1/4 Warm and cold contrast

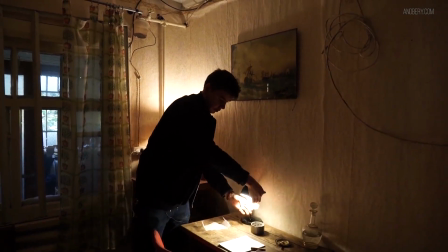4:10 Also, I will utilise practical lights in order for us to somewhat disguise the ARRI light sources.
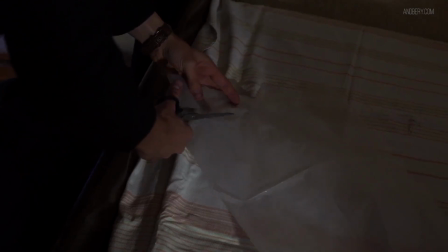4:16 An important point to note is that for all the practical lamps, I'm wrapping the shades with soft paper.
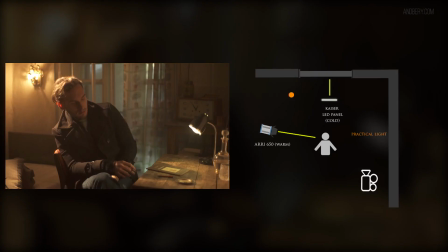4:23 Specifically, I'm using tracing paper, which is usually used for clothing patterns. This trick helps me lower the overall exposure of the lamps to keep it somewhat in line with my broader exposure.
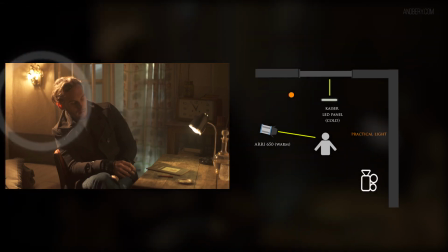4:36 Firstly, I'm using a warm light for the main character. This light source stands off to the left-hand side as a backlight.
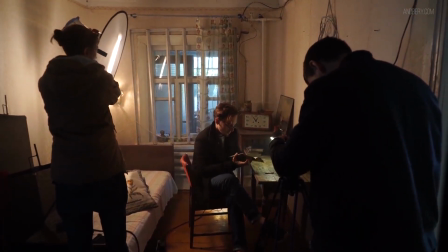4:43 It is quite a harsh light source to use without any softening or diffusion material,
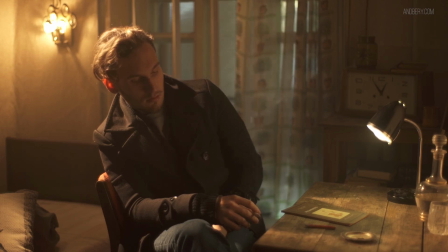4:49 so I'm using a soft diffusion cloth near this light. It's very important to note that you should not hang any cloth on the halogen light itself, as it is not safe to do so, these units can get very hot while operating.
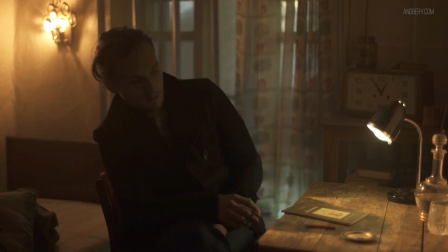5:03 You should always keep any textile at a safe distance from the lights.
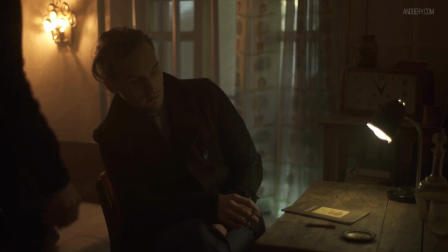5:08 Only certain filters, sometimes a gel filter, can be inserted on the surface of hot light sources.
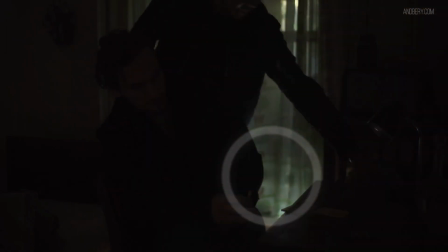5:14 The second light, the LED Kaiser, is hidden behind the character.
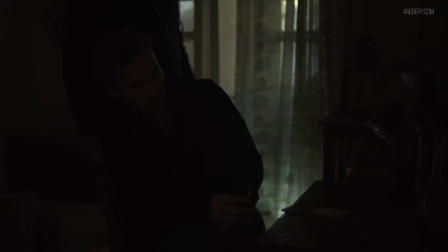5:19 I put it there to intensify the cold light from the window.
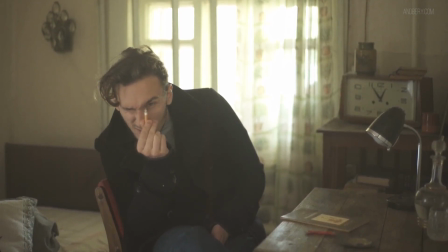5:22 This can sometimes look a little fake, but in this instance, the light source is very small and not so powerful.
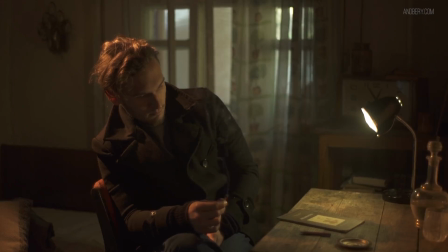5:30 All I wanted from this light was to make an unobtrusive, cold glare from the floor.
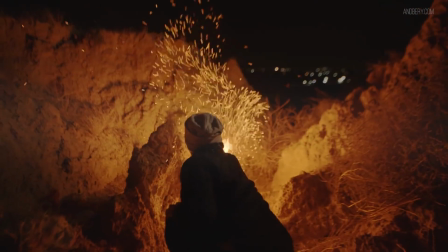5:36 In terms of natural light sources,
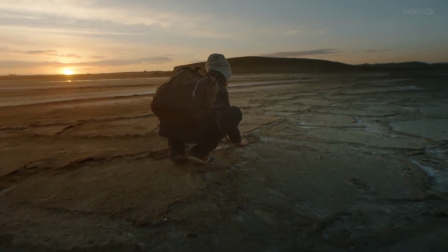5:39 I utilise the sky before sunset or after sunrise for cold light sources within the frame,
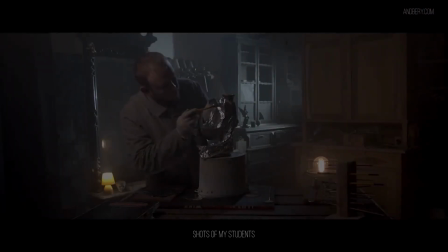5:46 and fire or sun as warm lighting sources. Now, let's see how some of my students implemented this technique.